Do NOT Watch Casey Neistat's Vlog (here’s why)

Why you shouldn't watch Casey Neistat as a content consumer. And why you should watch him as a content creator. Yeah, that's right. If you want to get better as a vlogger or as a storyteller, you should really focus on how Casey tells stories and analyze everything he does in his videos instead of just watching them as a normal consumer. So guys, this is going to be me watching his videos, Not like in a reactive mode, but more of an analytical approach trying to figure out little tidbits that I can get from Casey's vlogs That will help me make a better story So if you guys are interested take a look at this
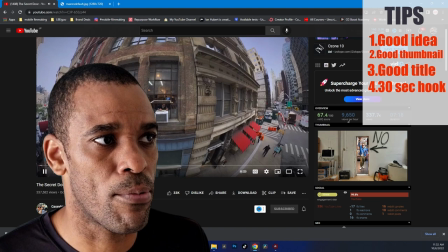(0:39)
Right, so let's watch the first 30 seconds and really break down what's going on here Excuse me guys.
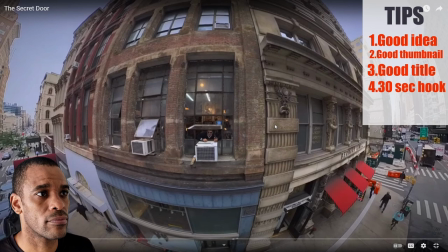(0:46) Sorry
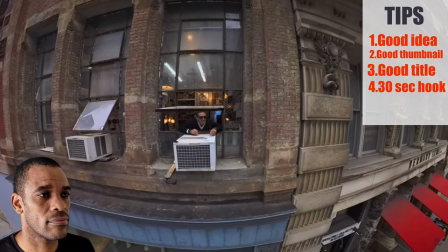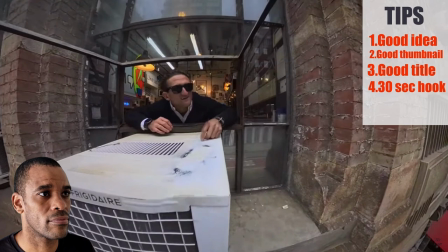(0:55) Just too gloomy out there today
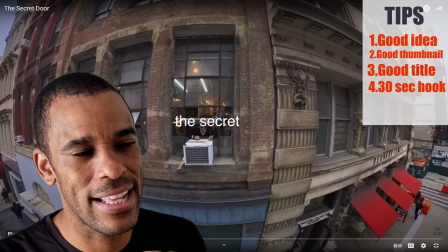(1:01)
Okay, that already got me drawn in. It's definitely like a 360 camera or something because you can do post editing in 360 cameras I think he's got. But what I'm watching is his hands and I'm like, I'm not seeing him actually hold the stick. So he's got me tripped out on that part.
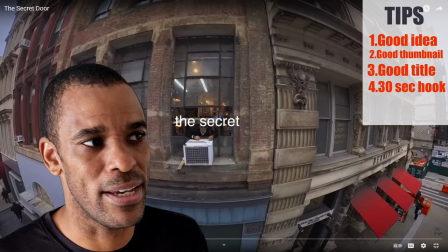(1:14)
He's bringing us into the world. He's bringing us into the story with this zoom. We're zooming in. And then of course that amazing cut from inside to him closing the window, right?
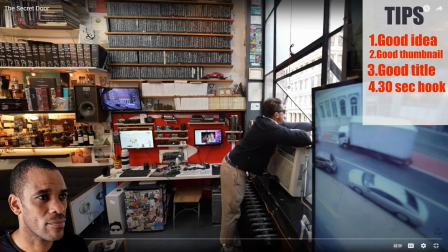(1:23) You know, I wanted to make a video outside but it's just too gloomy out there today
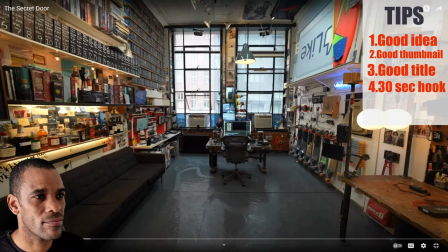(1:29) instead instead i need to talk about this studio
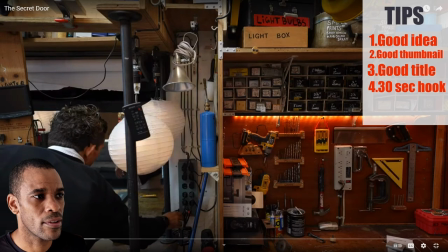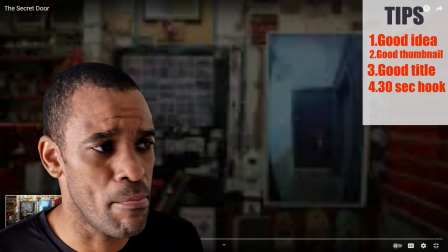(1:41)
boom all right 10 seconds not even 20 seconds in how many cuts did he just make right there so we had a
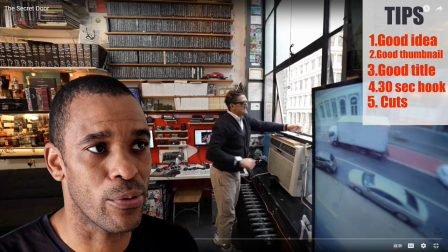(1:48)
the initial coming in all right we're at 13 seconds and then he cuts in this to this where he comes in and does his little talking head stuff,
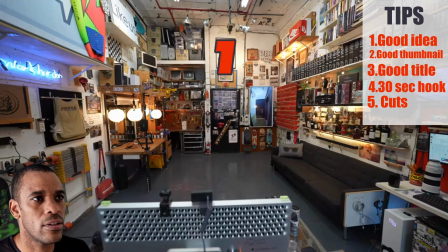(1:56)
which is a very cool cut there, right? It's so effective.
Instead, I need to talk about this studio.
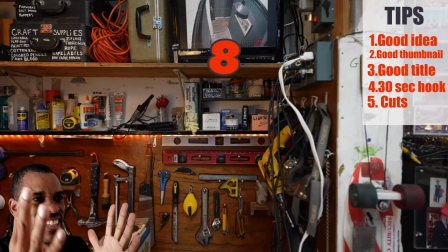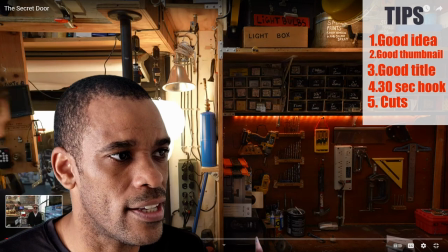(2:09)
So, nine cuts right off the bat. Nine straight cuts. 23 seconds in.
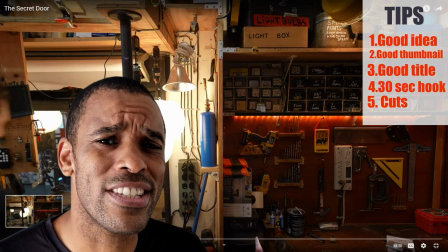(2:14)
About 11 cuts almost right off. 11 cuts in 24 seconds, right?
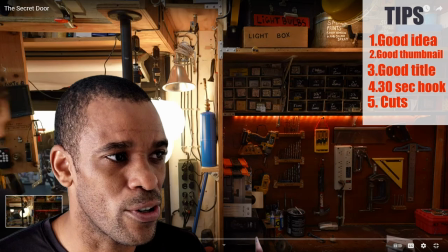(2:19)
Okay, that's pretty intense. That's pretty crazy, right? And then even a subtle thing here, listen to the music cue here.
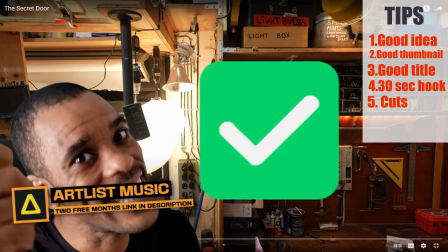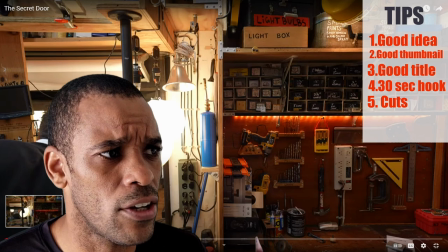(2:35)
Even the light switch there, the way he cuts that is in sync, guys. Little stuff like this is subtle that you just, it's just so pleasing.
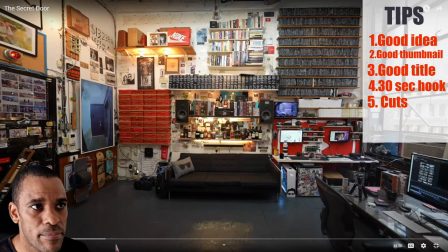(2:42) Studio.
To the beat.
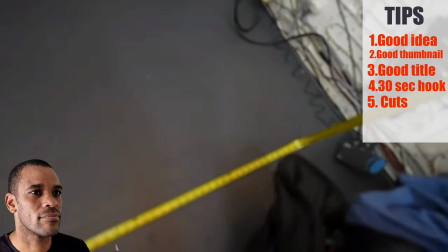(2:50) So since moving back to New York City, this is my current studio setup.
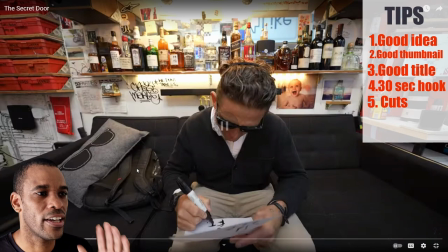(2:54) The space is about 13 and a half feet by 19 feet.
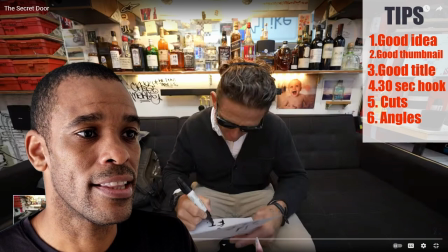(3:01)
Okay. Mad angles. Mad use of angles here. And this is one thing that people were talking about in his course that he talks about, I guess, their first lesson.
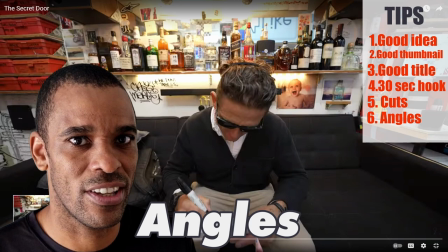(3:08)
They have to use a cell phone because it forces you not to use cameras and not to focus on equipment and gear, but to use a cell phone because it makes you focus on angles.
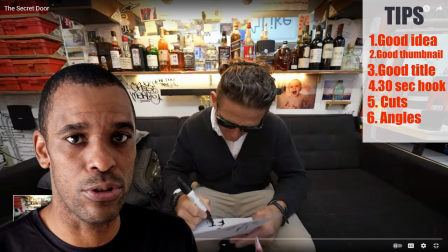(3:17)
Right? And that's cool. It's so true.
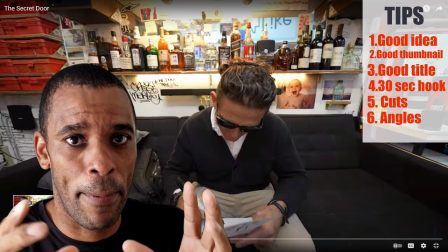(3:19)
I've learned that just from using my cell phone like angles are more important than the focus and depth of field and all that crap because
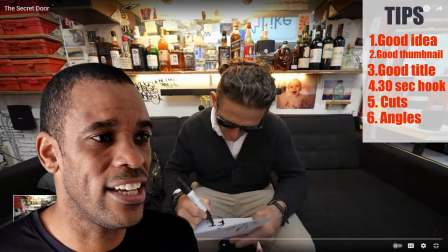(3:27)
the phone could be put in so many more places where a camera couldn't be put you can get more creative with your angles and let's look at these
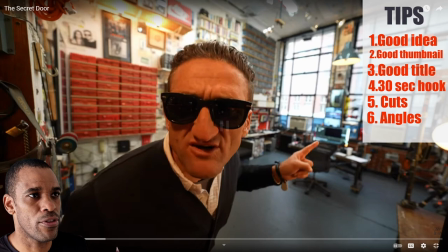(3:34)
let's go back and and break down some of these angles here that he just did so since moving back to New York City this uh this is my okay straight eye
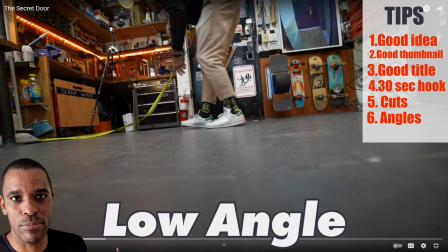(3:43)
level camera there current studio set up boom low angle we're extreme low angle from the floor a view we normally don't look
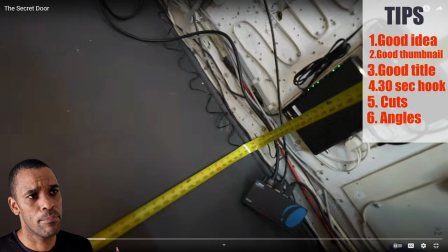(3:52)
at unless you're a baby because the babies are always laying on the floor or crawling there that's their eye level right this is about uh boom slight dutch angle here we're at a slight dutch angle you can see the angle of the frame here that's a dutch angle opposite dutch angle of him
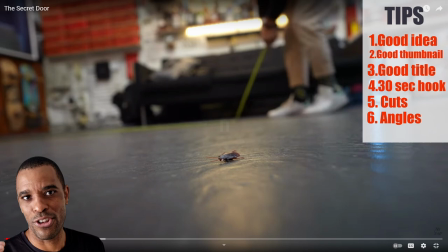(4:09)
going back up it's like so we're looking up at a dutch angle another low angle but this time the focus is
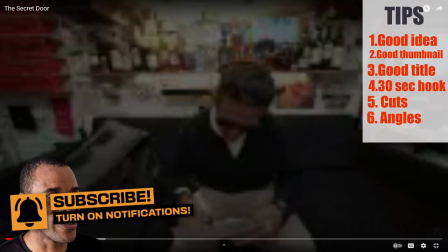(4:18)
on this it looks like a plastic roach right 19 feet that and there was another roach i don't know if you caught that other roach right there's another little one on the
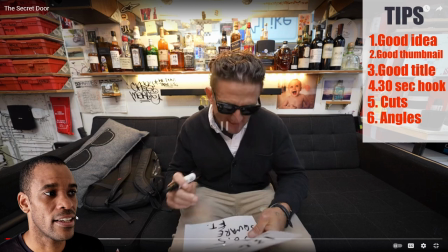(4:27)
floor right there that is and this is a pov shot again here at the end
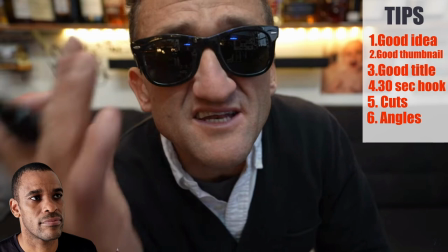(4:36)
POV that is 256 and a half square feet which if that's enough but
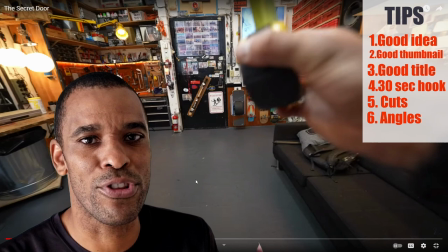(4:43)
it's also it's never enough good and we also know Casey always punches in on important things that he wants us to pay attention to
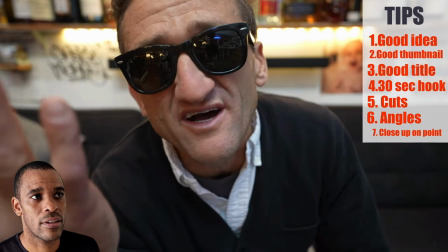(4:49)
that's why he goes to those close-ups again like he's just talking he's talking six and a half square feet which if that's enough but it's also
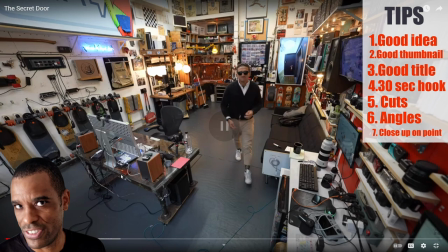(4:57)
it's never enough punch in on something that that we really want us to focus in on another quick POV that was like half a second of
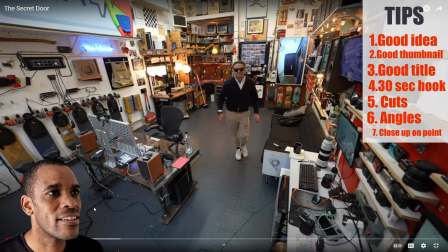(5:06)
a shot like it's never enough an insert of him
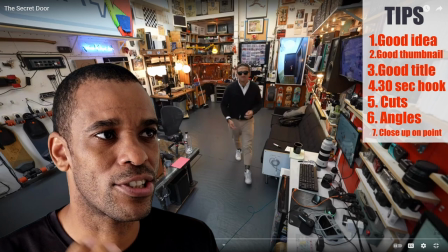(5:11)
POV of the tape measure coming back strictly I think this was more of a cue to
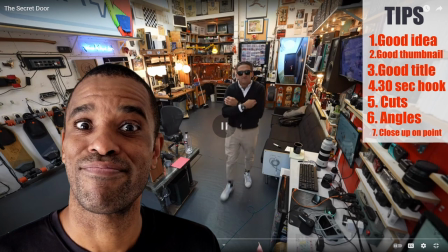(5:17)
bring in the music it felt like it hit the bring in the music that's enough but it's also it's
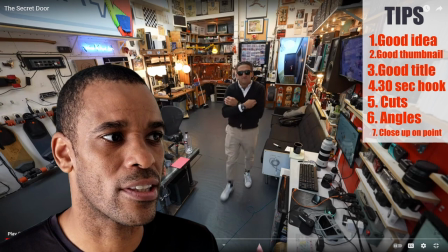(5:22)
never enough that's cool that's cool it was like almost a music cue to bring in that music there i mean little stuff like this guys that people don't pay attention to but this is what makes casey casey right but it's also it's never enough all right guys so here's a couple of things that we probably can take from casey and
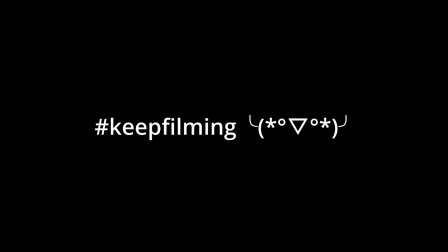(5:43)
put into our videos you might even notice a few that i've actually picked up if you guys want to see more videos like this let me know down in the comments and I can make some more.